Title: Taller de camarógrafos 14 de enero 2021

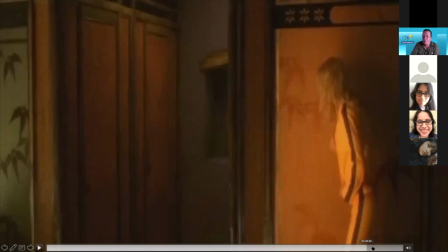Siguiente corte. Estamos hablando de que duramos hasta el minuto, a ver,
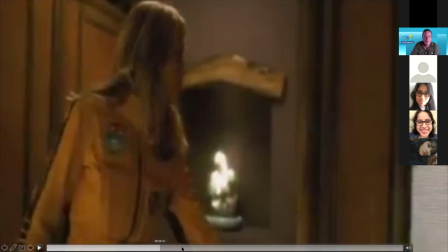1:45, desde el minuto que arrancamos acá, 41.
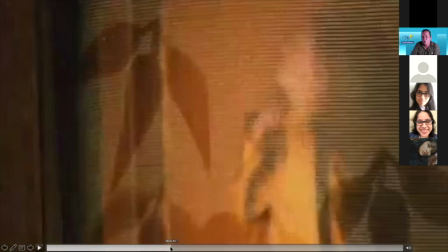O sea, estaríamos hablando de un minuto, casi dos minutos de plano, ¿ok?
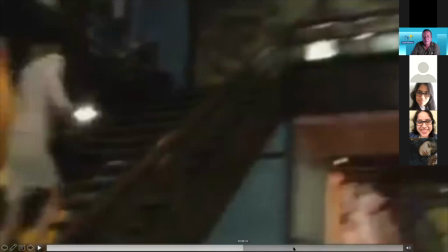Un minuto 56 exactamente, donde hay una cantidad de acciones,
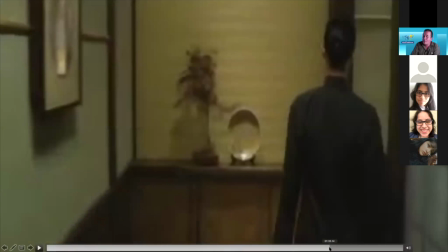pero todo se ejecutó bajo un solo plano, no hubo un corte, no hubo un corte a plano medio,
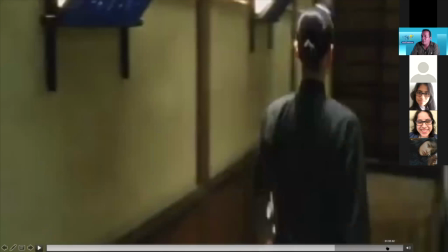no hubo un corte a otra situación, sino hasta que lo vemos al final cuando ya se ve esta situación, ¿ok?
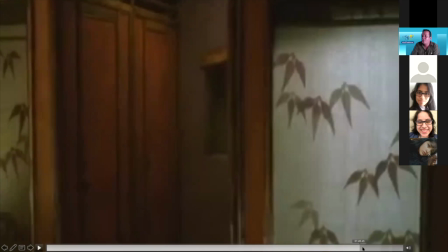Obviamente hay una disolvencia entre uno y otro, ¿ok? ¿Entendido lo que es un plano secuencia?
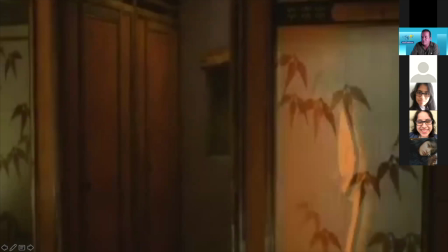Nayeli, Carmen, Paola, yo sé que lo sabe, Natalia, Daniela.
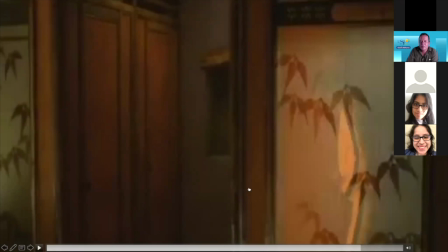Sí, Carlitos. Okay. Muy bien, quiero que se los aprendan porque los van a hacer, ¿ok?
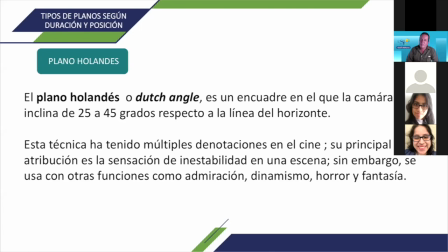Entonces, cuando hablamos de un plano holandés, es el encuadre que nos va a inclinar incluso desde 25, yo coloqué aquí hasta 45, pero en realidad, dependiendo de la línea o lo que queramos hacer, lo podemos hacer hasta 90 grados.
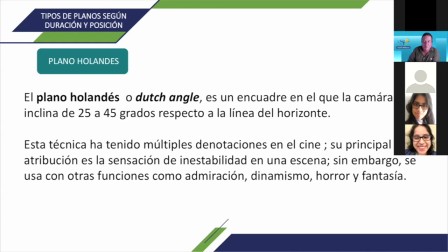Ok, nos denota, lo vamos a ver mucho en cine, lo vamos a ver mucho en acciones, en sensaciones de inestabilidad cuando hay peleas o cuando hay una discusión, también en dinamismo, cuando queremos dinamizar la imagen,
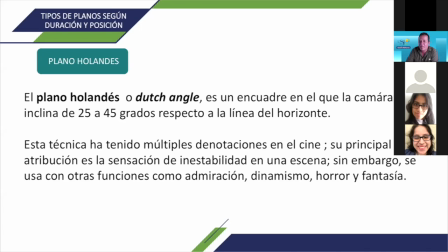cuando queremos horrorizar. ¿Y en qué consiste? En angular la cámara para darle importancia a cierto personaje o una acción. Cuando vamos a tener que darle fantasía, una caída,
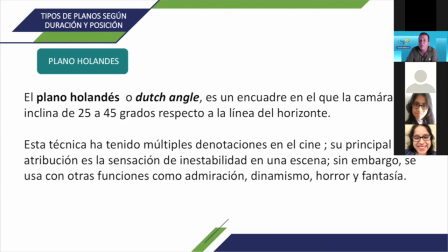situaciones de discusión también, pero los angulamos, ¿por qué? Porque según lo que estemos proyectando dentro de nuestro plano, nos va a dar una sensación.
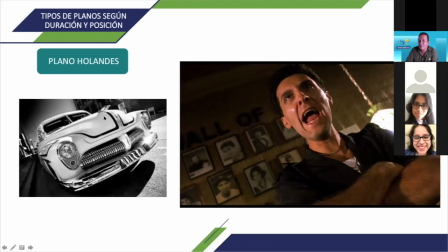Esta sensación la podemos ver como de grandeza, fíjense que vemos la trompa grande de este Chevrolet, creo que es, Chrysler, o de este caballero acá gritando, pero fíjense cómo se angula la cámara. La cámara no está en un eje normal, no está alineada con el piso.
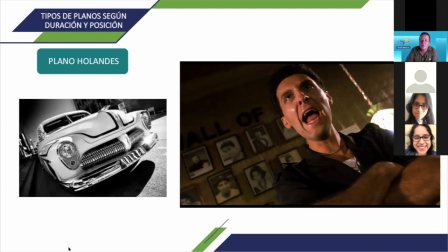Entonces, cuando hacemos este tipo de plano, estamos dando la importancia.
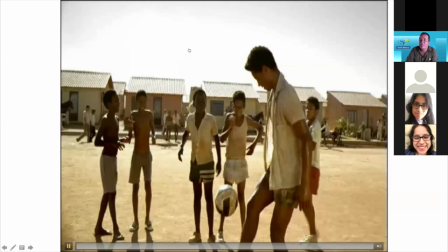Dale la historia de Ciudad de Dios. Tengo que... Okay. Fíjense cómo está, lo es lo mismo, y les pongo este ejemplo aquí cortito, cuando tenemos establecida la cámara al nivel del piso, donde podemos ver todo a cierto nivel de tú a tú, ya lo vamos a hablar con los ángulos de cámara,
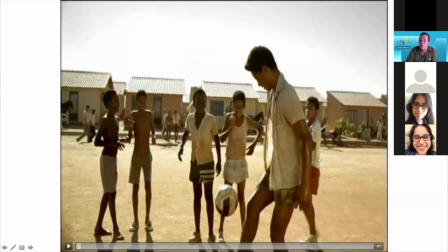a que cuando yo angulo la cámara en un plano holandés. ¿Ok?
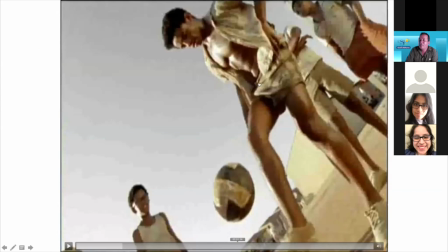Le estamos dando tal vez cierta importancia a este chico. Ejemplos.
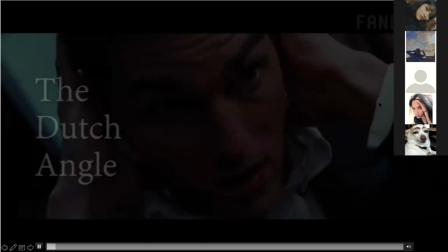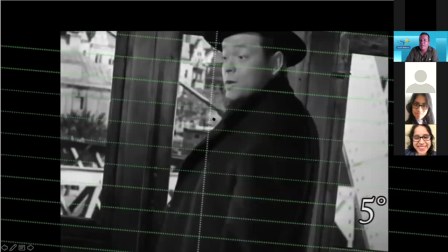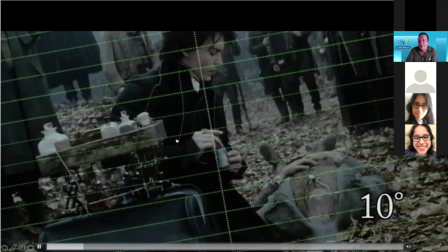Piensa en el eje de acción de la cámara, de lo que sería el nivel de cámara, cómo se va angulando y cómo los planos van variando en base a situaciones, en este caso de película. y al costado podemos ver cómo él a nivel de grado se va inclinando más.